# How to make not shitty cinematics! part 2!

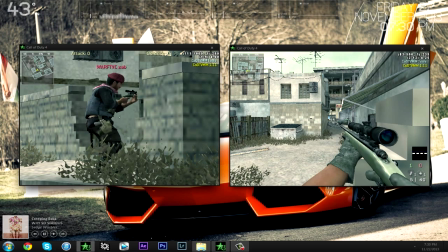So, I'm going to save this demo, so what I'm going to do is I'm going to do timescale 0.1, because I have the whole bug thing, and then I'm going to do record crash toot underscore 1,
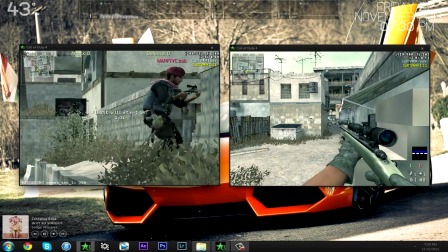boom. And I'm going to start it.
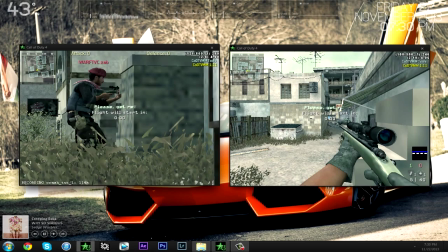Hopefully it's going to record well, and when we come back, I'm going to show you how to do the depth of field, which is super, super important.
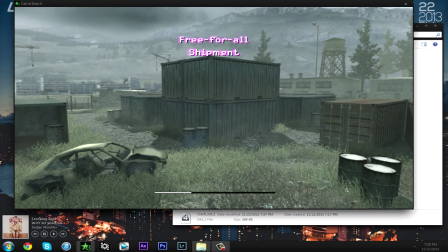So we're back. I've loaded up my movie profile and now I'm going to show you guys what the depth of field looks like.
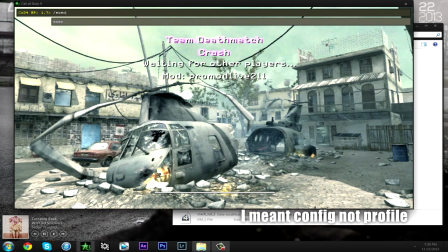So this depth of field profile, which I'll link in the description, will basically make your cinematics a thousand times better.
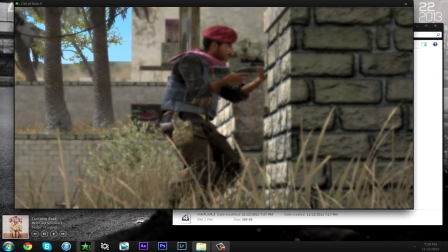I'm loading up my main movie config now and then I'm going to load up my HUD config. Now basically what this does is let me use my scroll wheel to select the focus within the clip. And as you can see, there's an obvious foreground, which is the grass, the obvious middle ground, which is my subject, and then the obvious background, which is the building.
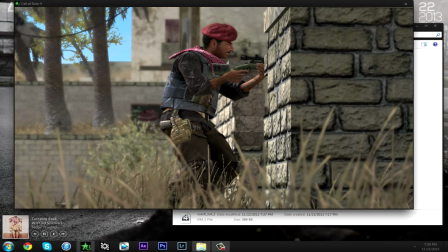So this separation of focus is really going to isolate your subject and just keep the eye directed towards the thing you want the person who's watching your clip to see, instead of having to search. Because if you make your cinematic one second, that's not going to be enough time for whoever's ever watching it to notice.
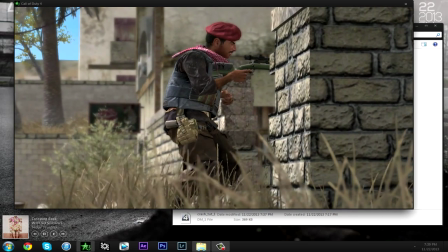And now you can see the obvious parallaxing of the background versus the foreground,
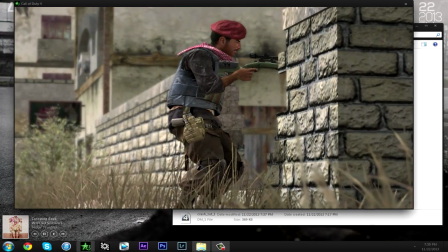and just with everything combined, which I talked about, it just turns out to be a great-looking cinematic.
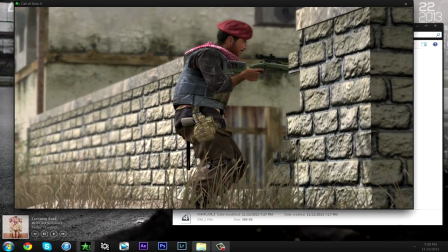I record in 500fps so I have enough frames to
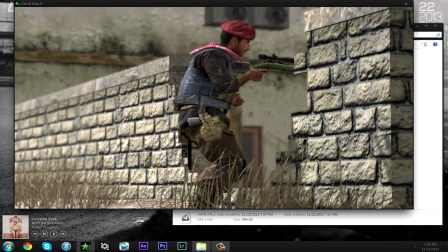slow it down and make people notice the points that I put into making my cinematic.
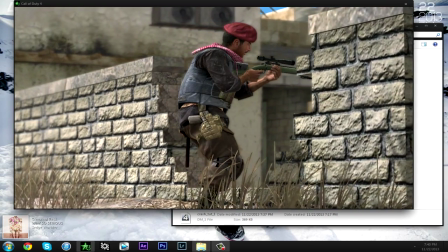So it looks like that's going to do it for the tutorial.
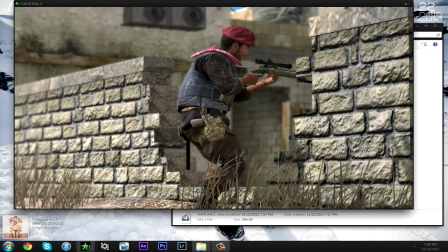If you guys have any questions, feel free to leave a comment below or PM me. I'll be glad to help you guys out.
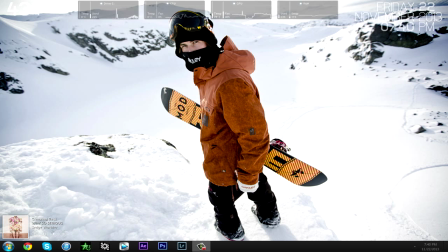yeah so I really appreciate the 900 subscribers that's awesome you guys are the bomb so yeah if you have any more ideas for toots if you got or if you think I should be talking about other stuff write a comment
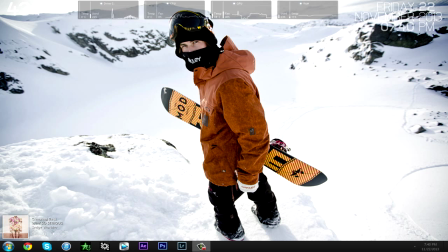as well I'll definitely respond to you there so I hope everyone has a fantastic weekend and I'll see you later. Peace.